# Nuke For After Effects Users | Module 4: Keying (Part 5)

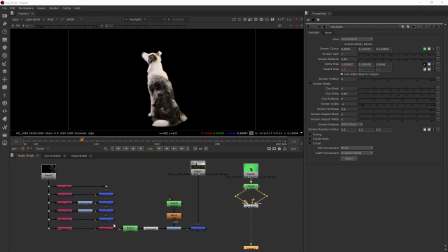In this clip, we'll be integrating our green screen footage into our shot. Okay, so let's go ahead and add a merge node. Just hitting the tab key and typing in merge. And again, our B pipe is going to hook up to our main source right here.
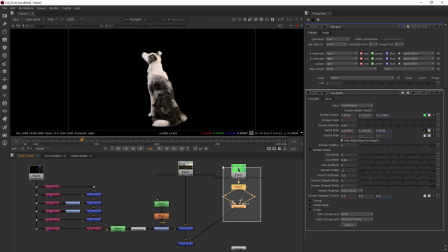And then our A pipe will hook into our key light. And let's go ahead and view this merge now.
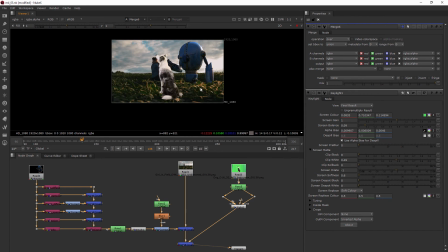Awesome. Looks like we're done. Just kidding. we're going to need to do a lot of work to get him in here correctly.
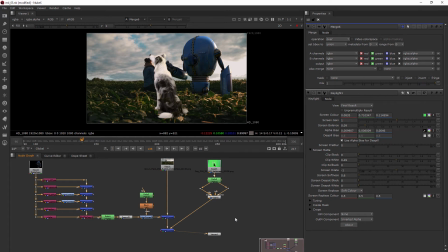So one of the first things I need to do is add a transform node. So I'll hit the tab key and type in transform. And we'll just place that between the key light and our merge. And basically, to flip him, you're just going to scale him the other way. And you can see that I just got really lucky and put that right at -1.
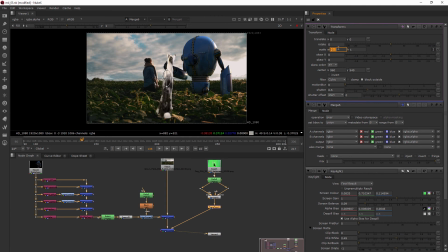But if you were at like -0.5 or something like that, you just want to come over here and put a -1 in the width. And that's going to flip him around. So that's a nice little trick to have. Then we'll also just come over here on the edge and kind of start to scale him down. Let's see where he, you know, he's about that size in comparison to the human.
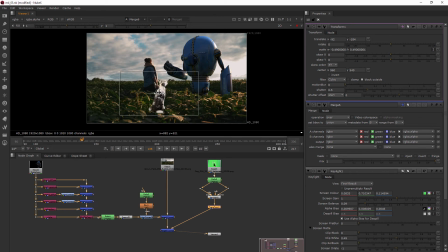Her legs are probably about that long, so this would make him be sitting on the ground. And that's a pretty good spot for him. Now, right now, he's obviously not going to look, you know, very well integrated because neither does the robot. We don't really have any kind of tracking data in here.
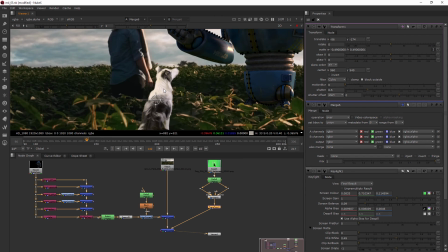But we can still, you know, kind of eyeball and get the colors to match a little bit better because right now he's way brighter than everybody else.
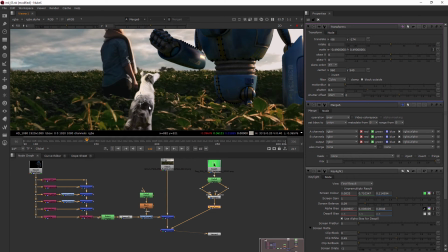And he also doesn't have this really harsh backlighting that the robot has and then front lighting that the girl has.
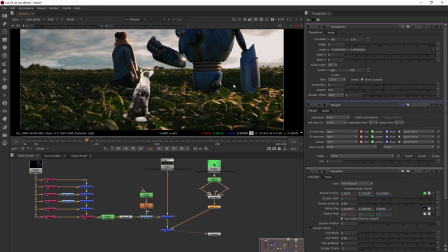So he would have the front lighting, obviously, since he's looking this way. So let's go ahead and clear our properties bin. And I'm going to add a color correct first to get him a little bit darker. So we'll just drop that in between the transform and the merge.
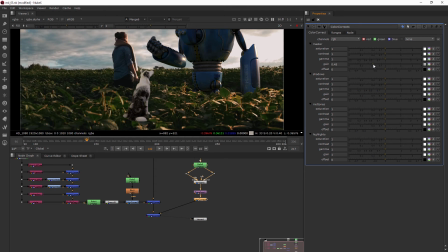And I'm just going to take the gain down a little bit so he's not quite so bright. And if you wanted to, you could gamma. But I feel like when you start to play around with the gamma too much, it's going to kind of harm the integrity of the actual footage.
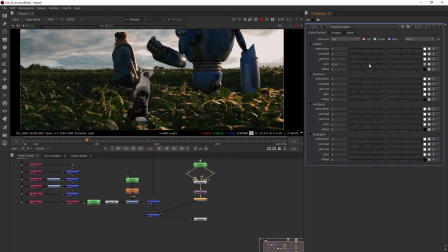You can see where the dark areas are getting much, much darker. So I prefer to just use the gain only.
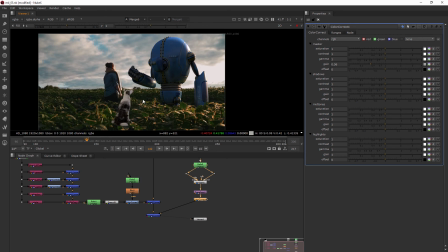So it's okay that he looks like this right now. I know he doesn't look very well integrated, but I've got a trick up my sleeve for how we're really going to start to get this to look amazing.
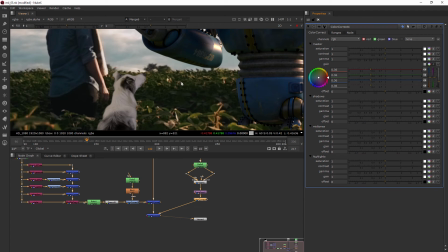Now, I also want him to look a little bit more yellow because you can see how everything kind of has this golden hue to it. So I can come in here and just barely kind of push down into that yellow color. And then also maybe even a little tiny bit more green.
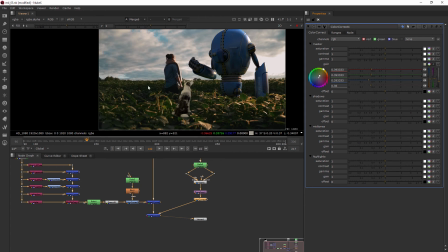I mean, just a hair, just because the, you know, it's kind of casting this greenish hue on everything here.
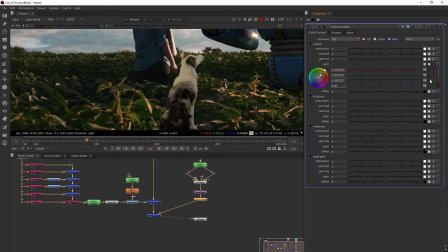So even that honestly might be a little bit more than we really wanted. And then let's jump back out here to where we're looking at the actual gain. And kind of everything could go back this way a bit.
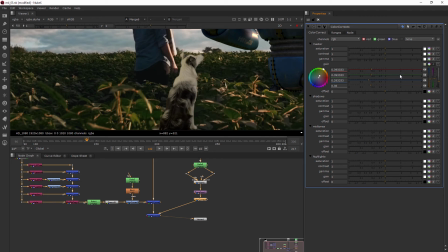This is one thing that's hard about, you know, trying to control the overall dark and lightness of it through gain and then also the color. So it's easy to just add another color correct
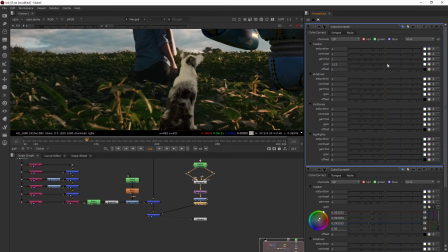and come over here and then say for this one, we can, you know, make him a little bit lighter or a little bit darker, whichever.
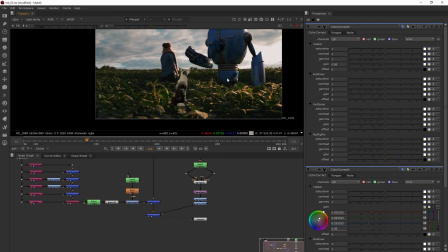I think just a little bit darker might be better. Okay, so now his color is starting to look better in the shot, but he still doesn't have the right lighting. So here's where that color correct and the mask input is really going to come in handy. So I'll add another color correct, and we'll just drop it there.
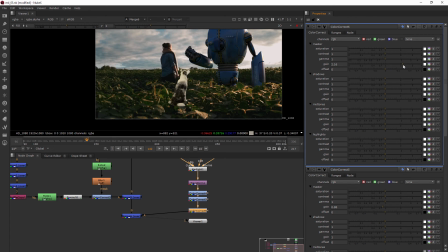And this one, I want to gain up a lot so he's much brighter,
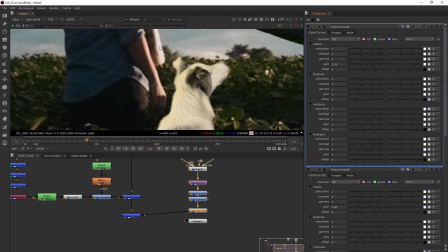where the brightness is matching kind of what the girl has here on her arm. And then we'll add a roto node.